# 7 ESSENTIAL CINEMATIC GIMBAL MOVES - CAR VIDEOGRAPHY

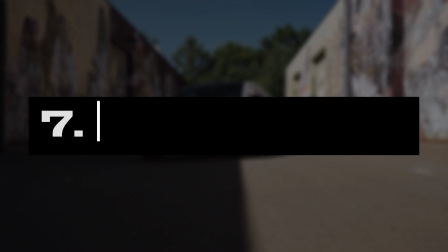7 essential gimbal moves. 7. The push-in shot.
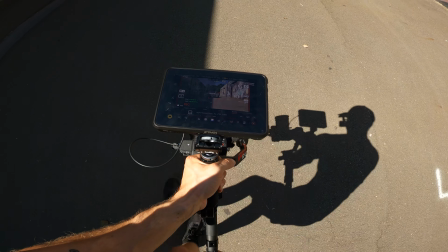Set a desired focus point where you want to push in in the middle of your frame.
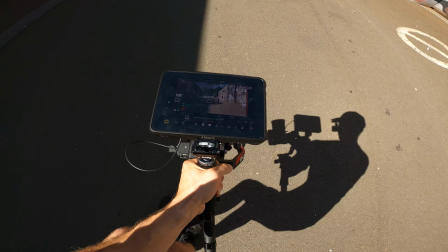In this case I am picking the front headlight. Walk in a smooth motion towards the focus point, keeping this point in the middle.
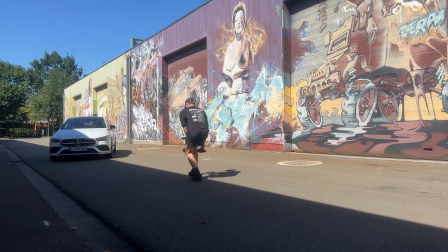For this shot I put the gimbal in lock mode by pressing the trigger with my index finger.
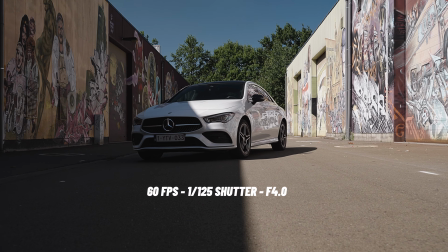This way it doesn't make any unwanted small panning movements.
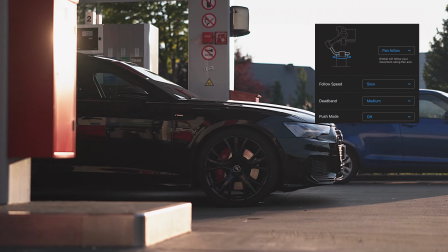If you do want to add subtle pan movements like these two shots, set your camera to pan follow.
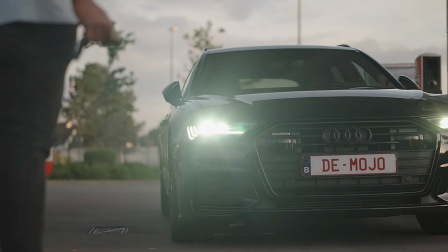A great way to emphasize the car or part of the car. 6. The slider.
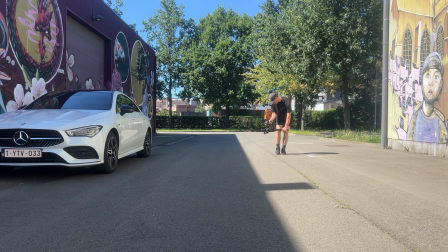For this shot we walk in a straight line but keeping our camera sideways. Making it look like we are sliding past the car.
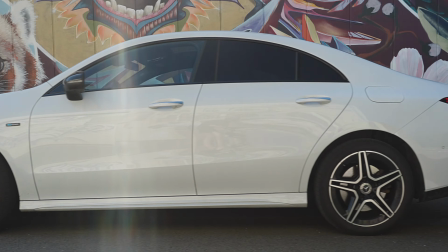Revealing parts of the car in a sideways motion.
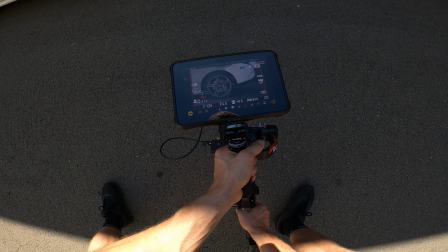You can also make this slider shot while standing still. spread your legs for good stability and slide your camera from side to side
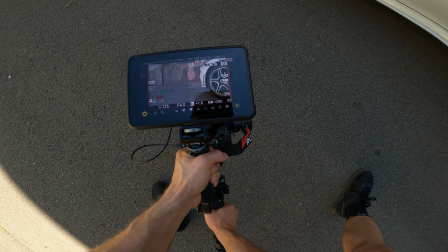when I make shots like these I always take my shot and take the same shot but in reverse and I do this a few times this way I can pick
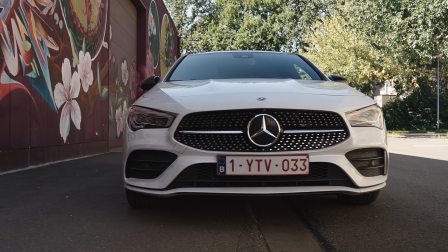the best shot later in post-production 5 the crane shot
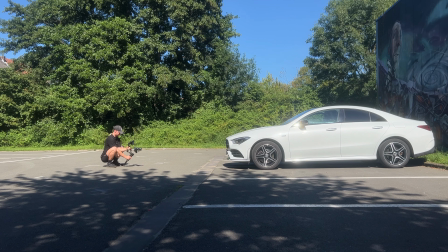for this shot we move the camera vertically up or down a
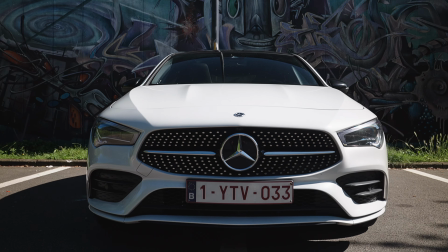great and easy way to reveal your car into the scene if you want to add some spice you
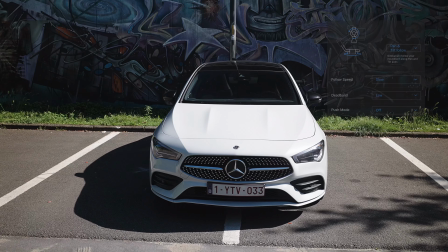can also add some tilt movement giving you this cool tilted grain shot.
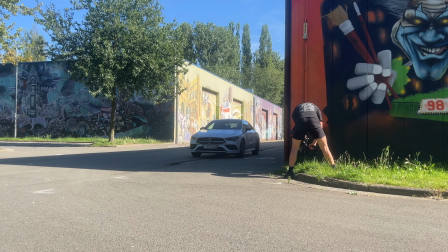4. The reveal shot. With this shot you reveal the car and the scene by using an object such as this wall.
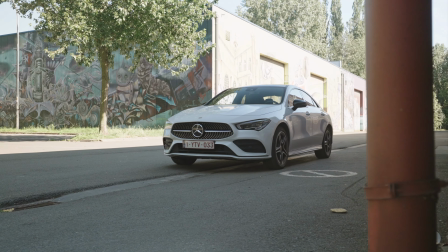Slowly slide from side to side to reveal the scene. You can use any object such as other cars or even the sky or the ground.
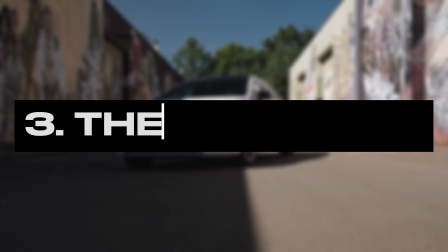3. The pull back shot.
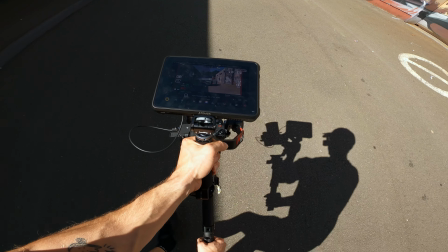Start with your focus point close by and walk backwards in a smooth motion, slowly revealing the scene.
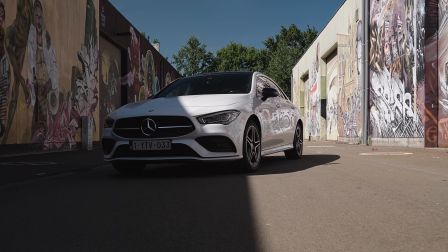In theory you can also just reverse your pushing shot unless you have other moving objects in that shot.
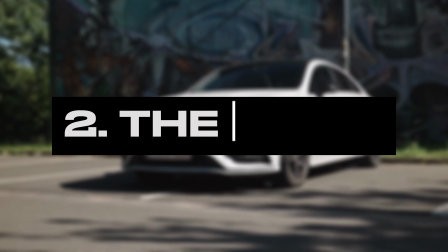2. The orbit shot.
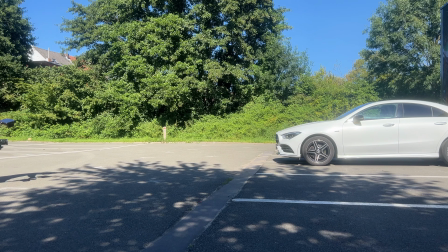For this shot we are walking in a circular motion around the car, keeping the same distance from the car throughout the whole shot.
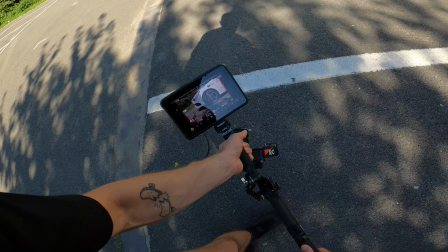You can also make orbit detail shots to emphasize certain details.
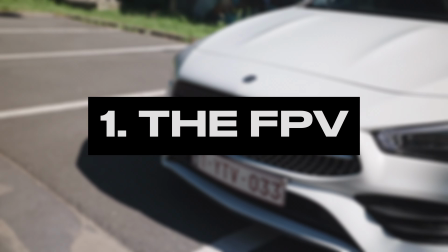1. The FPV or first-person view shot.
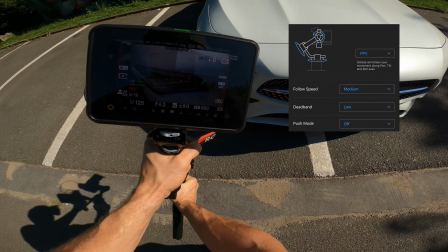For this shot we use all three axes on our gimbal to create a very dynamic shot.
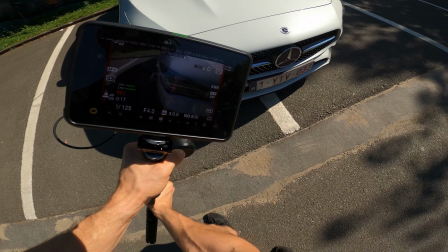To start, pick a focus point in the middle of your frame and keep your gimbal in an angle.
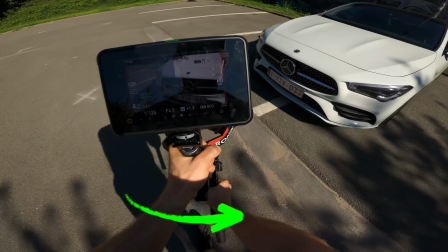Now walk backwards in a circular motion at the same time twist your gimbal to the opposite angle creating this cool movement.
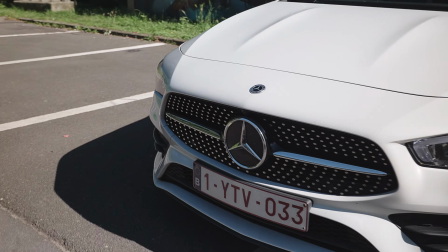You can do this for the headlight, grille, emblem or any other car parts that you like.
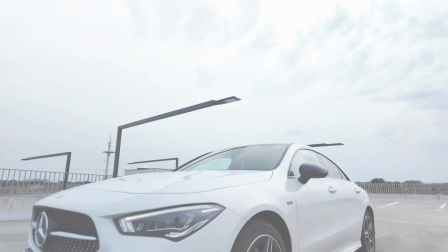Add a simple speed ramp to make it look even cooler. If you want to learn 10 more creative car shots make sure to watch this video.